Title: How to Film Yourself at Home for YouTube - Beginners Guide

And I highly suggest, you know, go make your own space and make it really fit you. There's a lot that went into this. And this is, like I said, this is a stepping stone. This is my last day after I finish editing this video and do all the B-roll, I'm gonna tear all this down and I'm gonna start over.
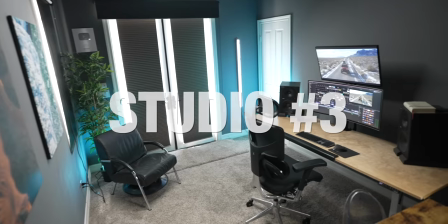2256s
Welcome to my YouTube studio. Now, in this video,
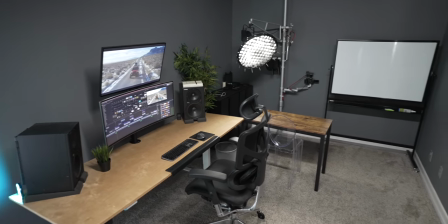2260s
I wanna break down exactly how I built this studio to be the perfect space to film my videos when I'm here in my office,
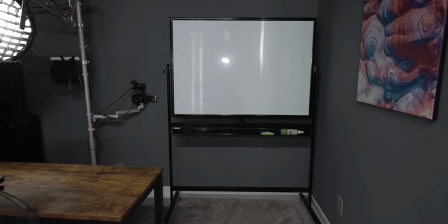2269s
but also be a place where I can work on my scripts and do all of my editing. So I'm gonna show you everything that I use here in my office to make it super simple to be able to flip on the camera and start recording.
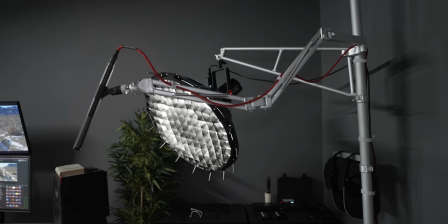2281s
So what we're gonna go through is my entire camera setup that I use, my editing setup, and then just generally how I set up this room to be a good place to be able to just make content and be a creative space. Now, the space that works for me doesn't necessarily work for you, but I just wanna give you a look inside my space. Maybe I'll give you some ideas of things that you can do for your creative space. So this is just a spare bedroom in my house. My daughter is on the other side of this wall watching Toy Story right now and I can kind of hear it but you actually can't hear it at all because it's so low. All I'm hearing is a little boof boof boof. Now in terms of space let's measure this out.
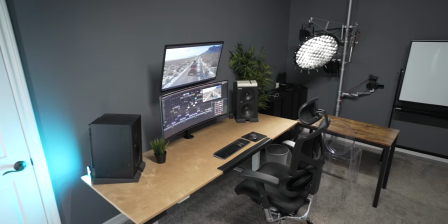2323s
So the actual dimensions are about 9 by 14 feet. Not the biggest space in the world.
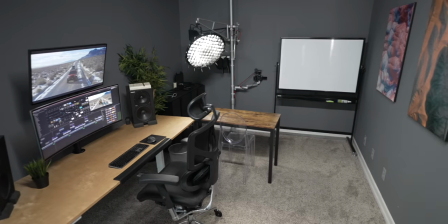2328s
It's definitely a little bit longer but in terms of width it's pretty narrow. But what I've done is I've made the most out of this space and so as we walk to this end you can see that I have my whole set back here
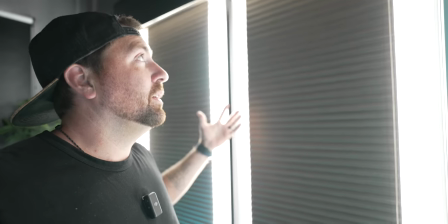2341s
and that faces towards this door which I've left this natural light coming through I like the way this looks with the natural
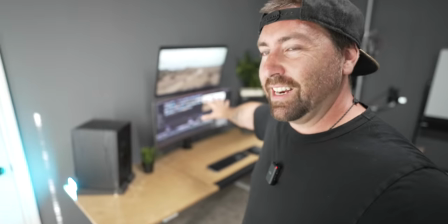2348s
light coming through and so I have my set down there my editing set up here and then I have a closet so first let's break down this set this is just a cheap table from Amazon as you can hear it's kind of squeaky this is just something that I could easily move around
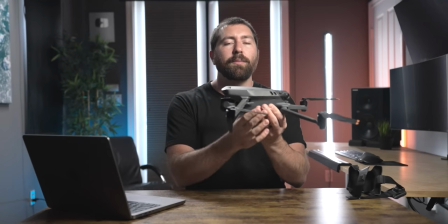2365s
and it's a good place to sit at show a couple things here on the desk but it's not overly big it's basically just used for my set now in terms of what i have set up here is i have one light that's at a 45 degree angle and this light is an aperture
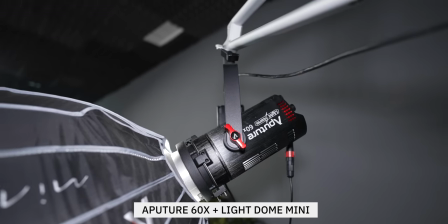2381s
60x with a small soft box on it so the light is a little bit more focused on me and doesn't spill as much
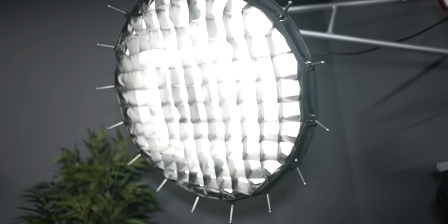2387s
into the background and because i'm so far this way in the room when i'm hitting myself with the light the shadow kind of falls down that way so you're not seeing it on any walls or anything like that. I wanted to create separation and make a pool of light here and then a pool of light back there.
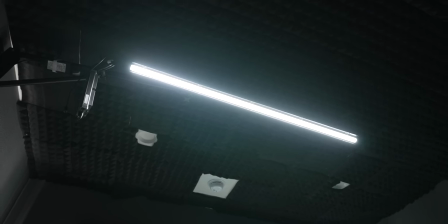2403s
Now, the second light that I'm using is one up on the ceiling and this I just mounted on the wall.
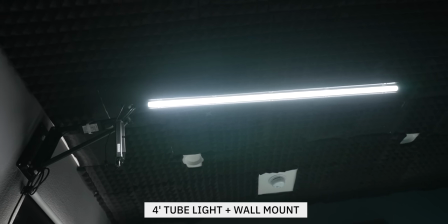2408s
Probably not the best light for this situation, but I think it gives me some extra ambient light and it gives me a nice rim. So it gives me a little bit more of that separation. Now, I don't use a fill light. I just have my key, my hair, and then I just have some background lights.
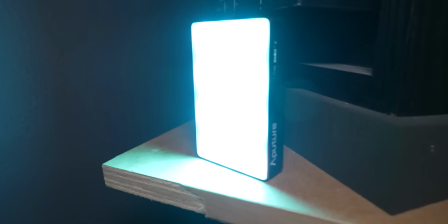2423s
And so for my background, what I'm using is two aperture MCs. Those are what are colored in the background. And I can change those to be basically any color. And I like just having a small hit of color in the background, whether that's an orange teal look, or right now I have just a teal look. The last light that I use is that bar light that you see back there. It's just a practical light, which means that it's a light that you use in the shot. So it's another one of these bar lights and I just have it turned down to like 10%.
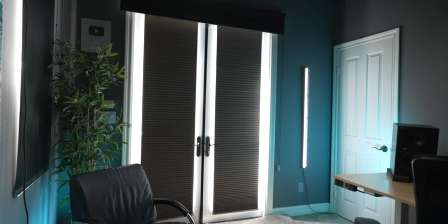2452s
And the reason that I'm using that light is to match those other bars of light, which are in the back.
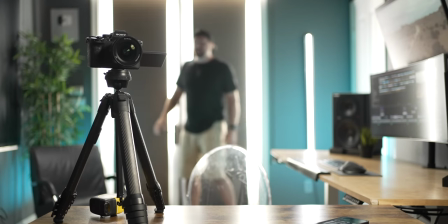2458s
Now these bars way back here are my doors. And this is actually just some curtains with a little bit of light spilling around the edges.
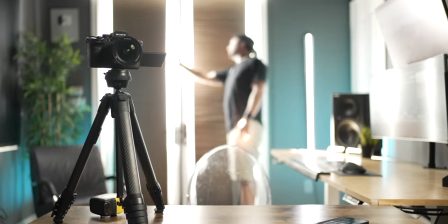2466s
You see when I pull this out, a lot more light comes in.
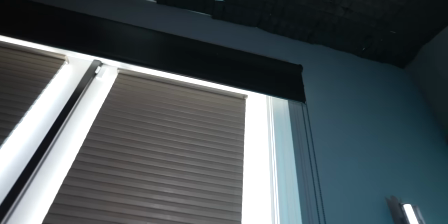2468s
And instead of closing this off and making it a complete blackout studio, I actually liked the look of these bars. And I I just added this additional bar on the side. And so in terms of lighting, I use a little bit of natural light. I don't use a lot, it's just those bars in the background, but I let that spill in and then I add these additional lights. My key, my hair, the two colored lights, and the one tube light.